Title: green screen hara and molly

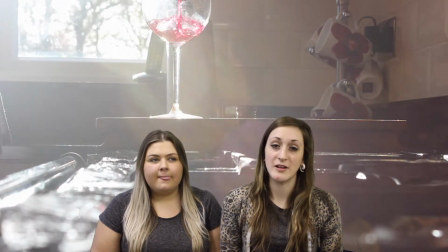(0:09)
The settings that we used were prominently interior. We focused mainly on showing the dark place in a house, often neglected,
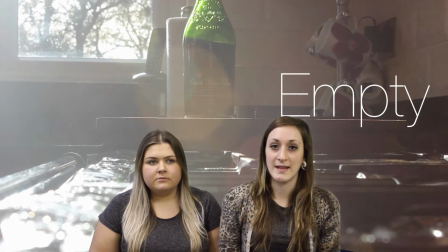(0:17)
to represent not only neglect within the house and the type of people that they are, but also the class we are aiming towards,
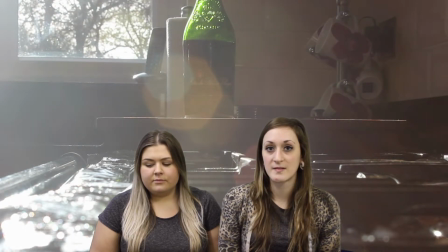(0:25)
working class to lower class, which is commonly shown in social realism films. When it came to the character situation, we obviously kept it in a domestic setting.
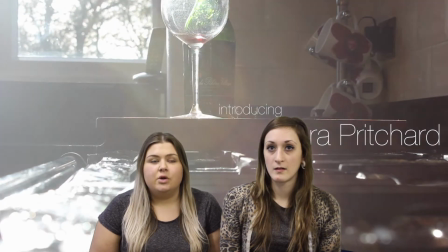(0:33)
We wanted to show the audience that Kaylee went through physical and verbal abuse from her mother,
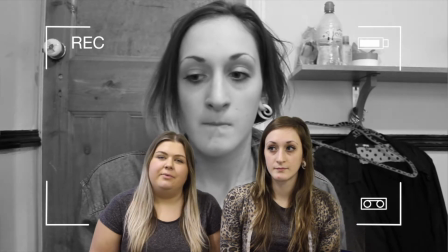(0:40)
which is often a gritty type of topic which is projected in social realism films.
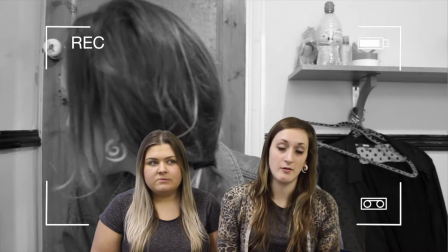(0:48)
The editing software that we used was Final Cut Pro. For the webcam shots, we wanted them to be in black and white,
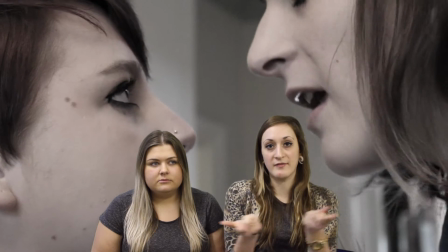(0:54)
and we also added a recording outline around the frame so the audience could understand and differentiate between the two different cameras we were using.
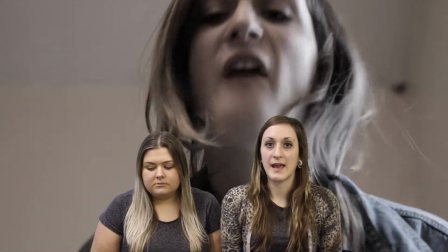(1:03)
The webcam one mainly being the one that Kaylee pleads for help in and addresses the audience in.
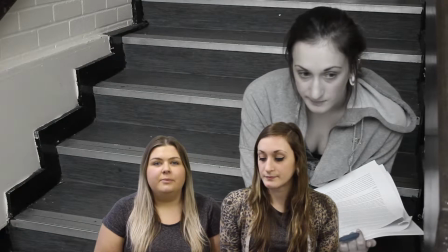(1:13)
When it came to developing our film, we used just a female character.
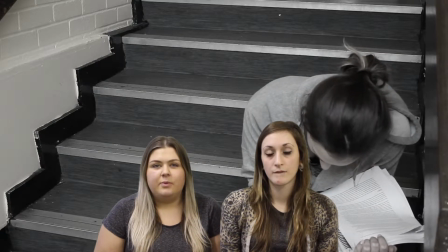(1:18)
We found when doing research that most of the characters were men, or a group of men, or generally just a group.
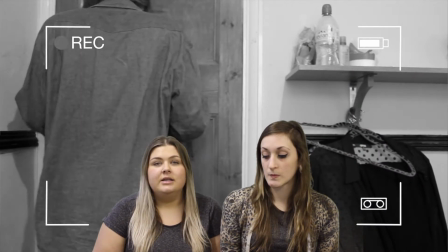(1:24)
We thought for our main protagonist we would have one single character, which was a female.
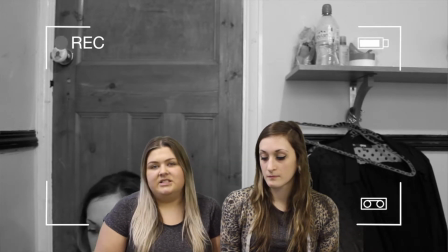(1:31)
Therefore it widened the bullying and domestic violence attributes to her life.
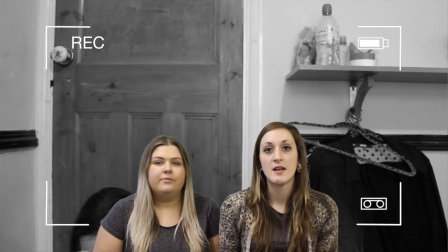(1:39)
The change in cameras, as I previously said, was to allow the audience to be invited into Kaylee's life.
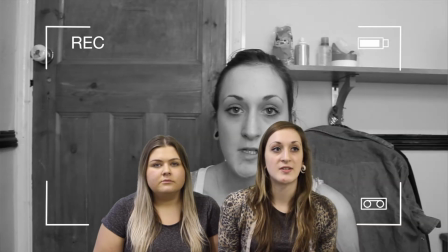(1:44)
It was her way of pleading for help, but also to tell the audience what was going on.
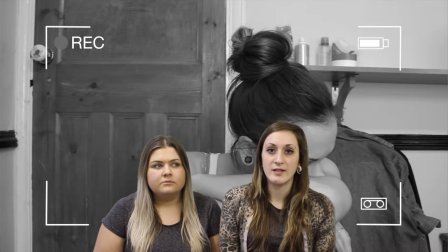(1:49)
So it's not that we necessarily wanted to show it, because often those scenes can be quite violent and brutal,
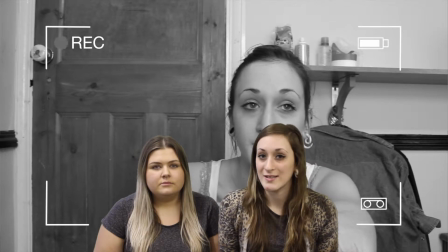(1:56)
and our audience ranges from quite young to quite mature.
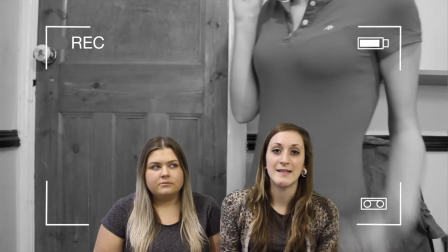(2:00)
So instead of showing the physical abuse that goes on, we wanted Kaylee to say it, and so the audience can see the hurt and pain that she's experiencing.
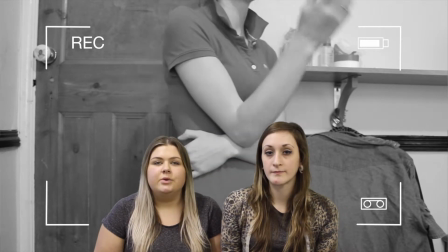(2:08)
Also, when using the webcam shots, it allowed us to use both non-diegetic and diegetic audio,
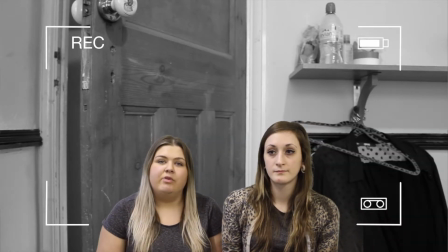(2:14)
because of the webcam, sometimes it was rolling when Kaylee and her mum weren't in shot.
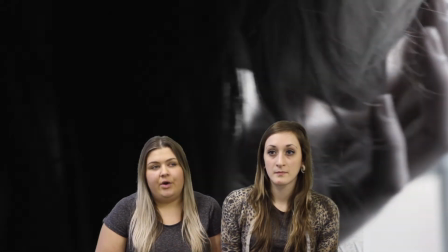(2:20)
Therefore, a non-diegetic audio would be used for their arguments outside of the room which we were currently filming in.
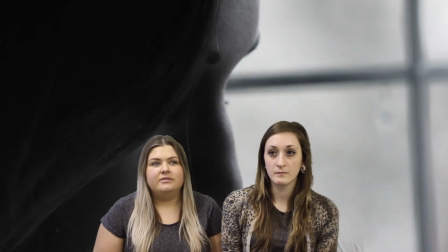(2:27)
It gave more of a dynamic view to the film.
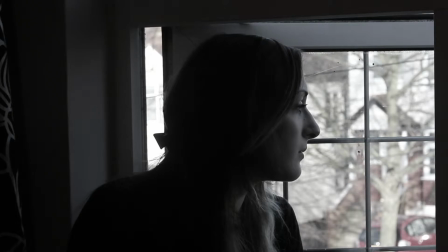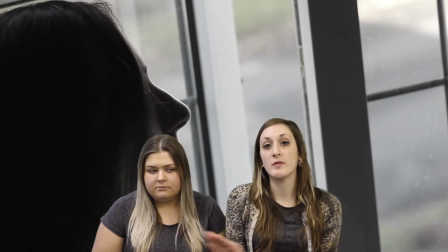(2:38)
Often social realism films not only focus on guys, but they focus on a large group of characters. We wanted to limit our characters to Kaylee and her mum.
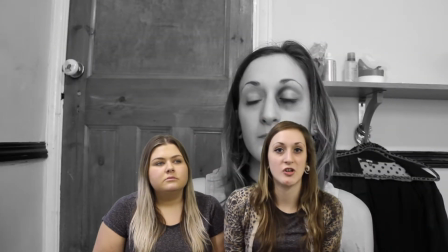(2:46)
Often we also threw in her nan, which you couldn't see. It was just an over-the-phone plead for help.
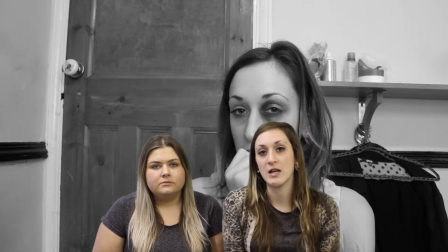(2:51)
We chose to use these characters to further represent loneliness, not only in Kaylee's life, but also in her mum's life.
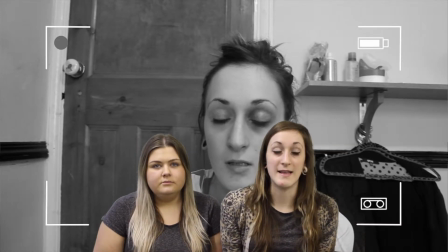(2:57)
So that's why we only chose to have two. It also made the film a lot simpler, easy to follow, and allows the audience to sympathise with both the characters.
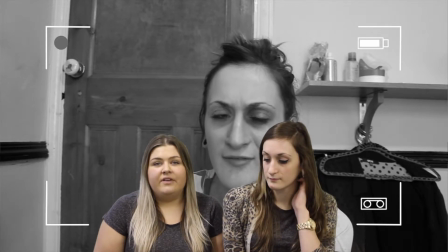(3:05)
Also, we felt that with our film, a enigma-coded ending fitted better.
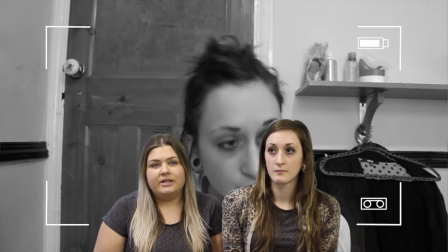(3:12)
We felt that leaving the ending ambiguous for the audience to then decide what happened to Kaylee fitted the film well,
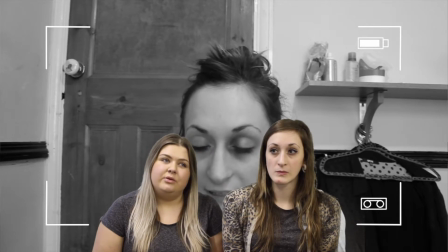(3:19)
and was able to differentiate whether the audience wanted Kaylee's life to turn out good or turn out for the worst.
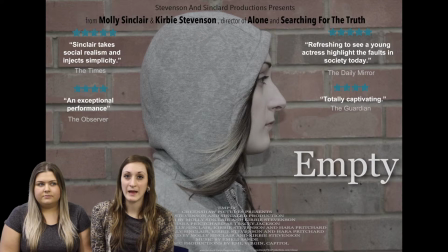(3:36)
For the poster, we didn't want it in black and white to connote her webcam scenes. We wanted them to be a lower saturation. This allowed colour to still be injected into the poster, but still represented a depressive side towards someone's life.
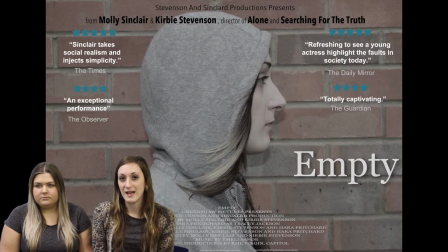(3:53)
We found it very common to use that effect and filter in social realism films. Also, because we wanted the attention to be drawn to the photo, we used simple font throughout our review,
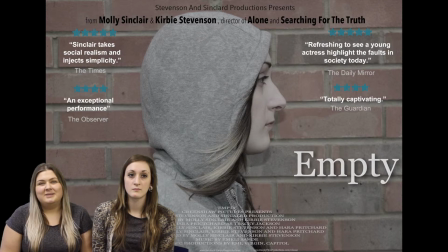(4:06)
therefore giving the review poster simplicity while the audience were focused on the photo.